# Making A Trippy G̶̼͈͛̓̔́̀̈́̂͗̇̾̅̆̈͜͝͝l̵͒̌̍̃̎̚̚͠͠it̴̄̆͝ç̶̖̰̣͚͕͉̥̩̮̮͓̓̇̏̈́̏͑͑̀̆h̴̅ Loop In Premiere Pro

Hi guys, Jordan here with Motion Array, and recently we've been posting a lot more to Instagram and TikTok, so feel free to check us out there. But this video comes from a trend on TikTok that, to be honest, I never really quite understood.
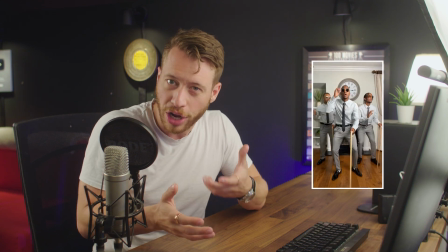[0:24]
It's called the glitch trend, but it always felt more to me like stuttering or skipping, not an actual glitch. Maybe I'm just old and out of touch, but I always thought of glitching as something more like this. So, in this video, I'm going to break down my version of the glitch trend, and I'm going to bring you behind the scenes to show you exactly how I got this effect.
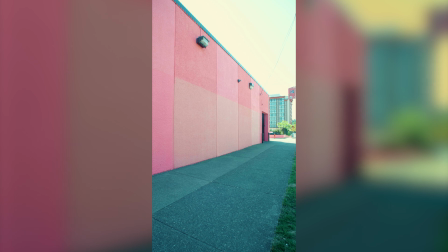[0:43]
First step was to find a nice area to get a clean plate with nothing in frame. This might seem insignificant, but the location here is actually really strategic. It's got two things that are going to really help me out here. A constant lighting setup with bright sunshine, but the main area here is in shade. So the lighting isn't really changing in the places where I'm standing. And the second thing is it's got a really contrasty background.
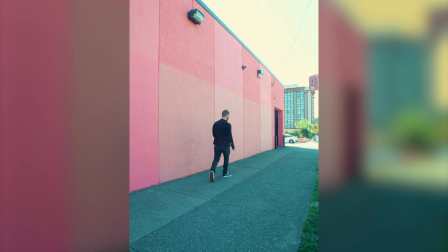[1:03]
I'll be wearing mostly black, and so the pink is really going to help make sure that I stand out clearly and I'm able to be separated out later. Okay, so don't touch the camera and keep on rolling because we need to go through the motion of this trend now, which unfortunately for me means dancing.
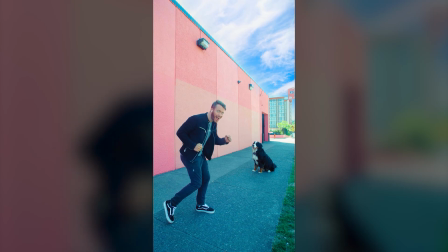[1:17]
But then what I planned out was to stutter a little bit and then go through a series of small glitches,
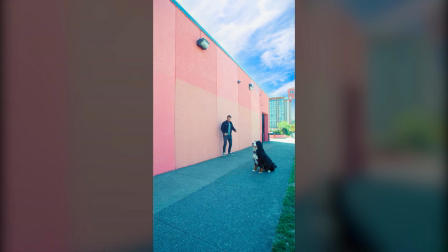[1:21]
so I acted surprised before being transported to this spot, which just meant that I ran to that next spot,
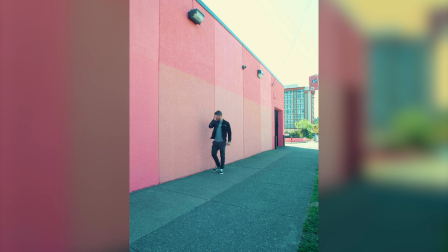[1:28]
where I acted surprised again, and then moved on to this spot, where I ended up again. It always helps to blend digital with practical effects whenever you can, so here at each of these new locations I'm starting it by jumping and then landing before acting surprised. So when I cut it in later on it'll look like I'm starting from a little bit above the ground and make it feel more like a mistake. Cool, so we filmed our cling plate and our main section here, but there's one more thing that I need to include and that's my dog. The whole purpose of why he's actually there is to ground the shot in reality. Basically to contrast somebody glitching with somebody staying relatively normal.
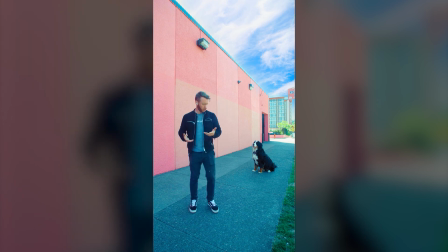[1:59]
He's not glitching out, but he is observing and reacting to the glitching.
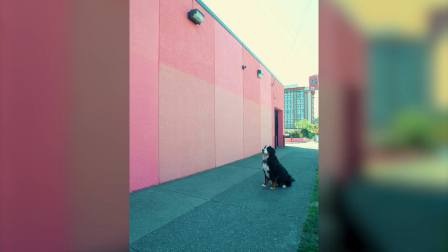[2:03]
So I walked him to the right spot, and got him to follow my eyeline to the spots where I had previously shot myself.
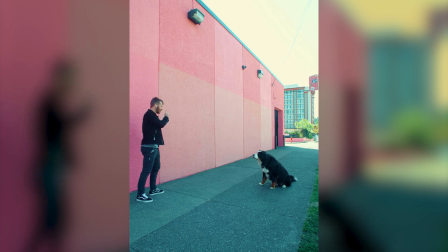[2:09]
Thankfully there were a couple of good reactions that he gave which I made a mental note of that I could use as sort of startled reactions.
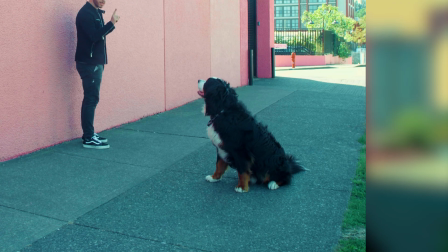[2:15]
Here he's just excited, but in the right context it could pass for being surprised or startled. Okay, so the hardest part in my opinion is done. The make or break point is really the filming for this effect. But now that we're done we can actually bring this into Premiere Pro and start to build out the look of this. We're going to stack these three sections on top of each other.
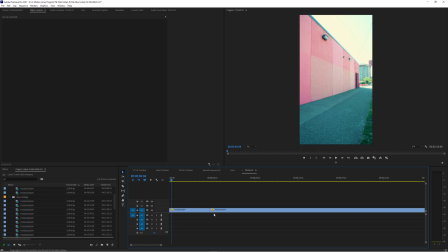[2:34]
So first, take the clean plate section and place it down on the bottom layer. Then I'll place the shots of me on top of that, going through these motions. Here's where I start to build out the effect. And the base of the effect actually isn't me going through the motion, it's actually the sound.
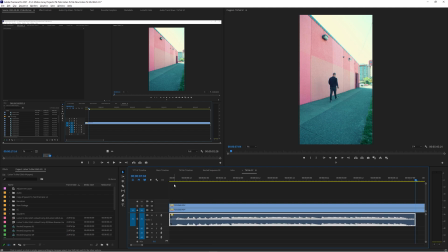[2:48]
There's a basic sound that goes with this trend, and so I laid that down on the timeline underneath my footage here, but then I started to play around with it.
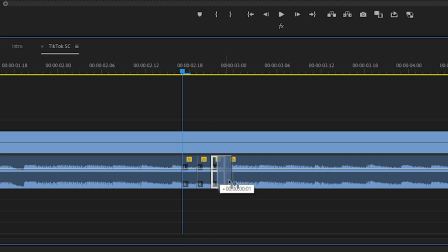[2:54]
I started to repeat a bunch of sections together in 1, 2, and 3 frame increments so that it felt a little bit inconsistent and like it was skipping and repeating.
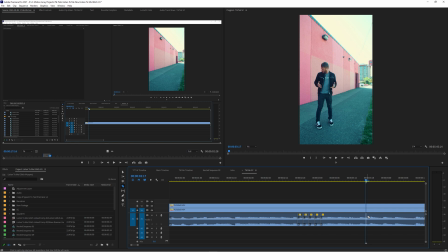[3:02]
Then I took each next stage and increased the speed of the music by about 2-3%, causing it to feel like things are ramping up emotionally. Then I took that concept and increased the speed in chunks all the way until the end here where it was playing at around 120%, which gives us this feeling for the sound.
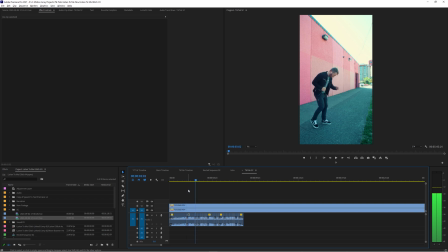[3:24]
Now that we have our sound done, we can start to tailor the shots of the motion in line with what the music is doing. Thankfully, the glitching feeling will help us to do things like hard cut to different sections of the footage without it feeling out of place.
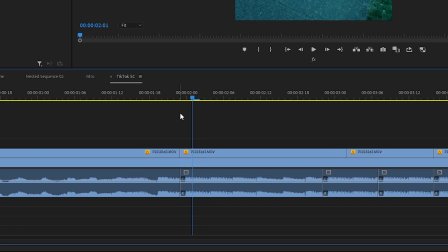[3:36]
It actually works better. So I'll start here by having a two frame section and then repeating it right after itself.
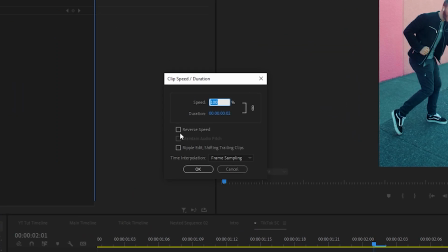[3:42]
Then taking that second section and reversing it, which gives us this feeling like we're going forwards and then backwards.
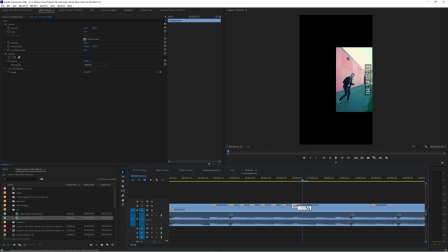[3:48]
Then when things start to really glitch out, we can take one to two frame chunks and just repeat them in a row so that things start to stutter.
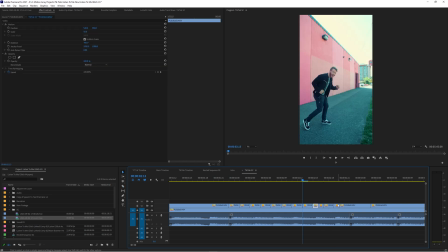[3:55]
And we can even pause for a couple of frames on a single image to really break up the pacing and make it feel off-putting. Next is where we start to incorporate the real glitching. Find where you'd like to add a glitch and then you can use a couple different options including native Premiere options.
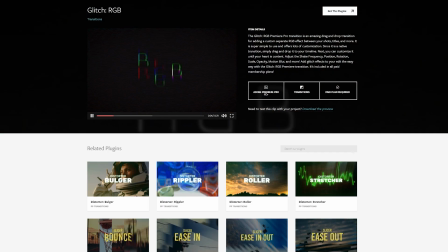[4:08]
First, if you already have a motion or a subscription, you can use our glitch plugins or presets. And even if you have a free account, you can still try these out for free with a watermark if you'd like.